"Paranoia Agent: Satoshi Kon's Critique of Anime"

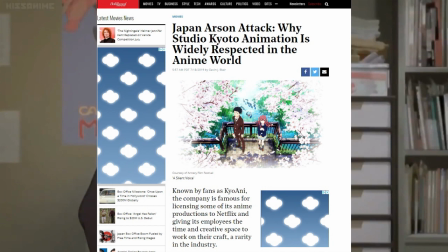It's also why after the tragedy at Kyoto Animation earlier this year that claimed 35 five lives,
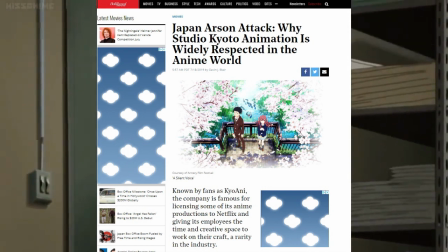many celebrated the studio for being exceptional when it comes to worker compensation, benefits, and studio culture.
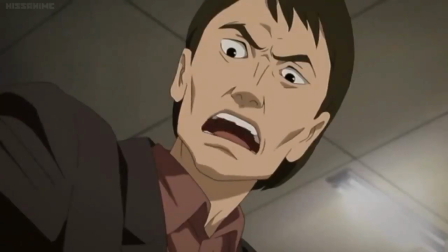There are seemingly endless examples how those most responsible for anime are mistreated.
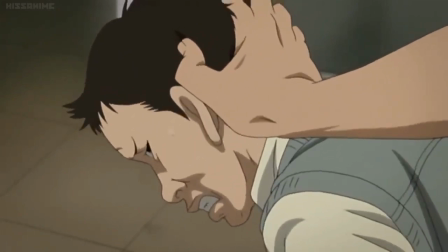To bring it back to Satoshi Kahn in 2004, he and the staff at Madhouse created Paranoia Agent,
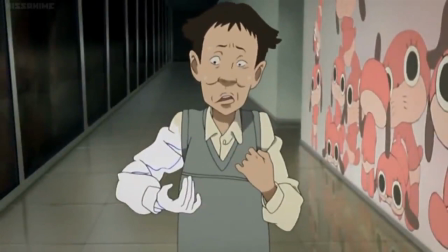forcing the heads of a major studio and Japanese TV broadcasters to air its 10th episode entitled Mellow Marumi,
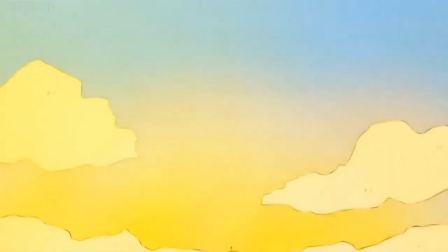which heavily criticizes the working conditions in anime production. The episode begins with a very different art style to the usual Khan aesthetic.
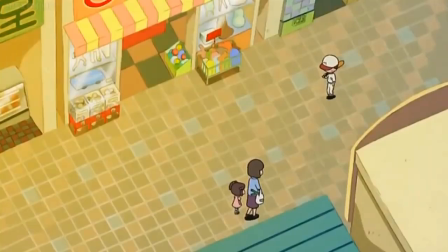It falls more in line with the mascot character of Marumi, even breaking into lightly animated keyframe sketches,
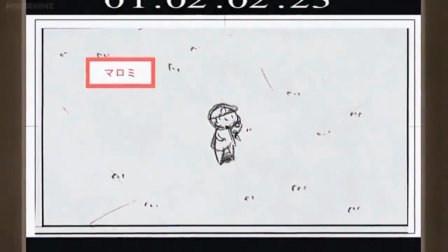then rough storyboards as the camera pulls out to reveal a production studio where voice actors are recording.
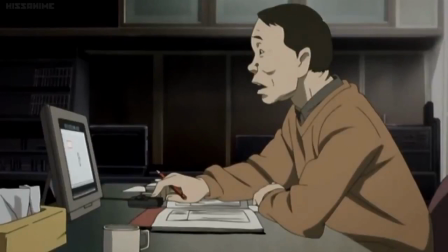As is with many of Khan's work, the barriers of reality are thin.
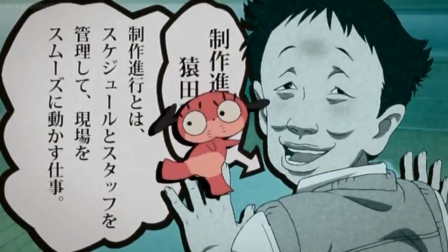Marumi starts to directly address the audience, informing us of the roles at his studio, teaching us how anime production is a complicated,
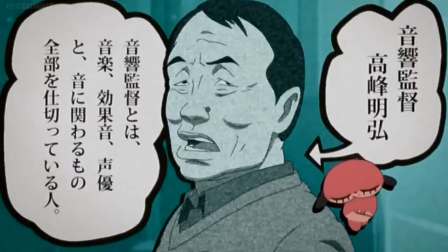high skill endeavor that operates on ridiculously tight deadlines, leaving even the tiniest of missteps to be potentially catastrophic.
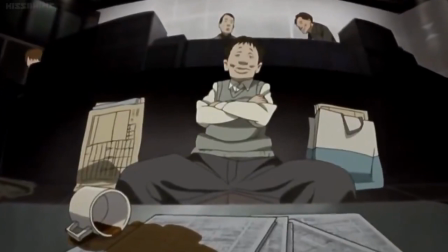For example, an assistant production manager dozing off.
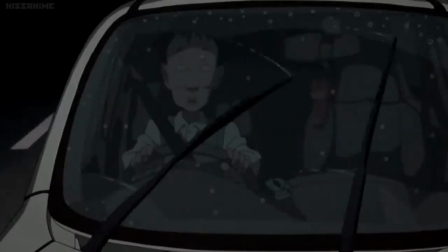It's here we get the first of many excellent cuts, coming as the aforementioned production manager Saruta snaps awake in his car.
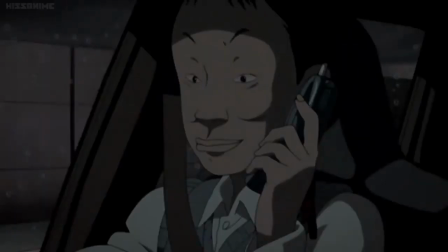A second before being in a well-lit and lively studio, now in a desperate nighttime situation as the rain pours down on an empty highway.
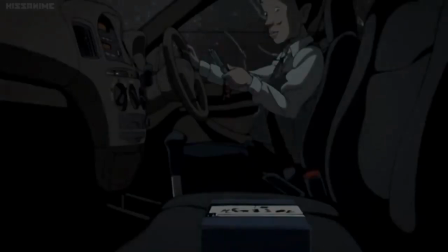Immediately we see the stress that has come as a result of working on anime.
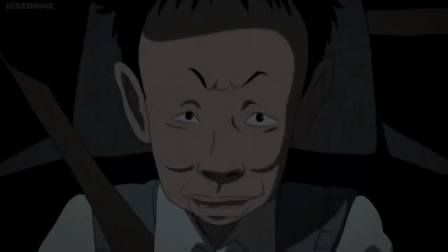Saruta has 30 minutes to get a copy of the first episode hand delivered to the TV studio. The direction continues to snap back and forth through time all throughout the episode,
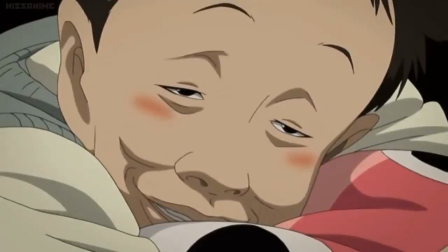as if in a daze brought on by stress of being overworked. losing hours, forgetting the task at hand, and struggling to stay coherent all the while.
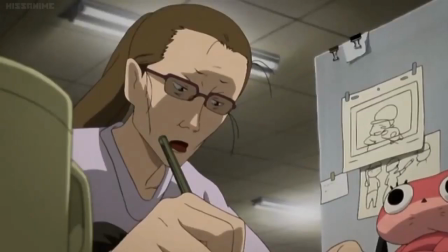In the studio, we meet the staff, who come across as jaded,
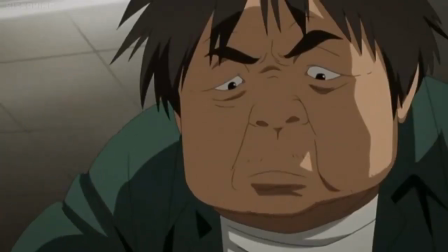worn down by the years and without an ounce of empathy for a hospitalized co-worker, echoing the sentiment that hospitalization or no,
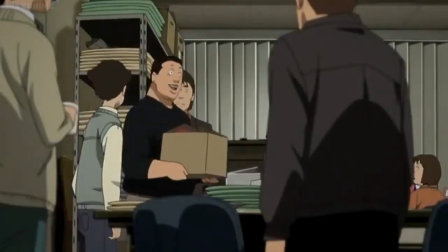the job needs doing, a symptom of an unhealthy work-life culture.
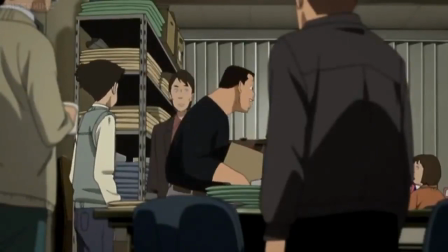The sort of environment where you might be hired on with the promise of weekends off and paid vacation, but quickly you notice no one takes advantage of such.
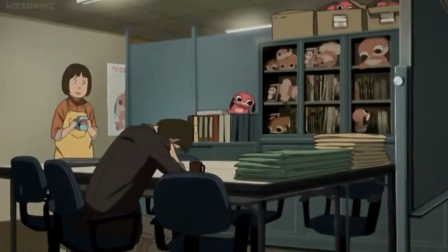Under the pressure of looming deadlines, all your co-workers stay at the office overnight, work through the weekend,
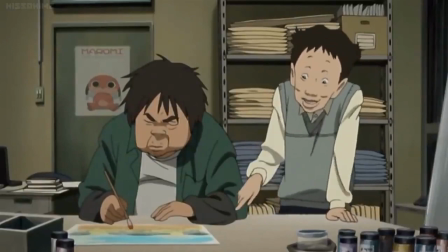and miss out on weddings, the birth of their child, or simply any sort of social life.
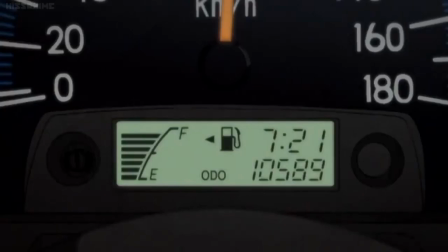There is an increasingly disturbing feeling coming from all these cuts.
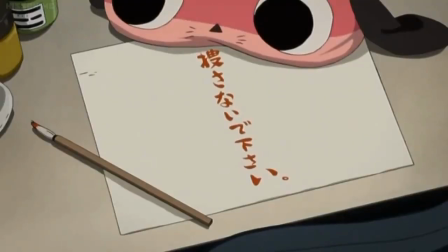They become more rapid, the scenes they separate shorter, the reality shared between them less defined.
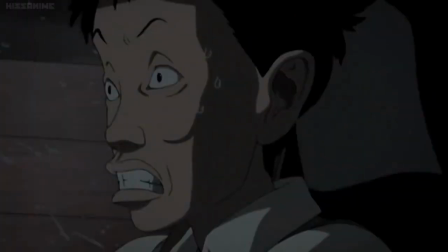Saruta is clearly losing it as he sees Shonen Bat in Pursuit,
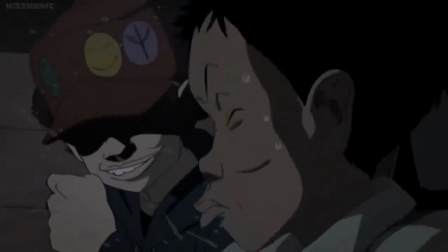the infamous child who has been plaguing the city with a string of peculiar assaults and murders.
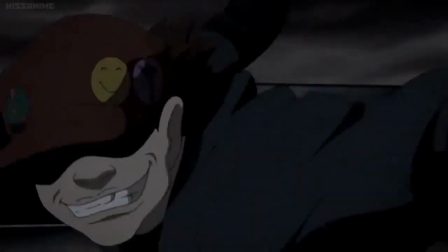The radio playing in the background with the reports of a murder at an anime studio.
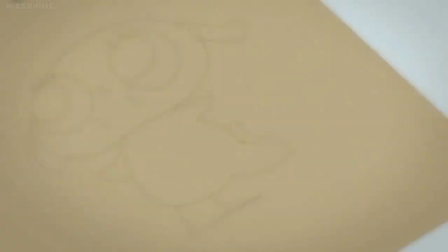Something has clearly gone wrong with Saruta and his team.
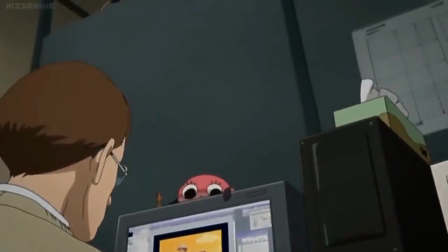In a series of scenes blurred with both fact and fiction, Shonen Bat has taken out a number of the studio staff.
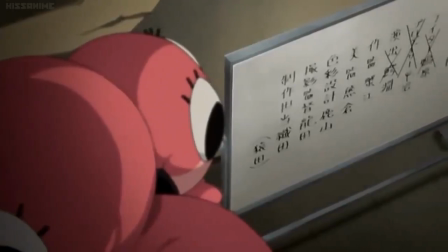The passage of time is unclear. Is this happening over the course of days, weeks, or hours?
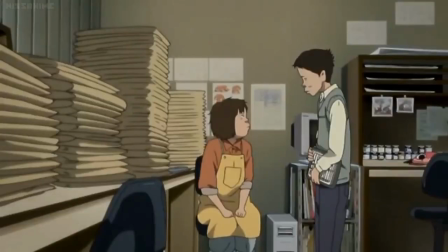Why do the dwindling staff members seem so comfortable with the fates of their co-workers?
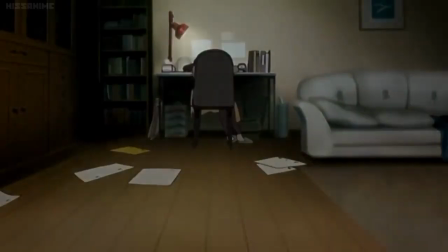Sarta even manages to mistake an animator slumped over her desk as simply exhausted.
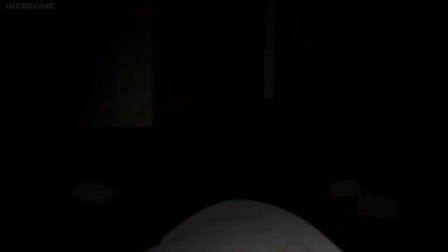But as the camera pans down to reveal her contorted neck and bulging eyes, we learn the tragic truth.
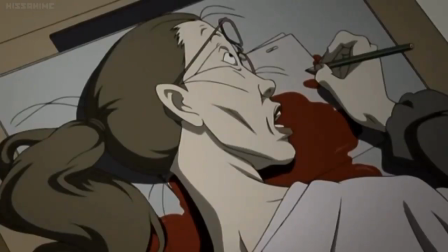She still grips her pencil though, even in death.
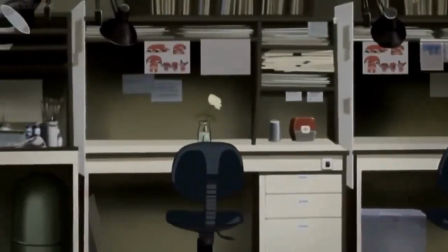The studio becomes more desolate as time becomes less defined. the colorist lays dead in the street with a smile on her face,
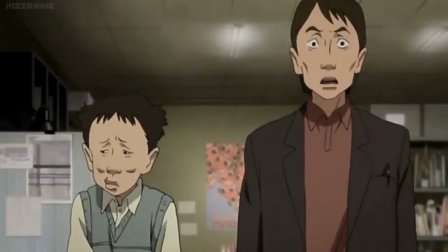as if relieved to finally be out from under all her deadlines. Cutting back to the studio, no one but the production manager and Saruta remain. They hardly care anymore, contending on out of habit.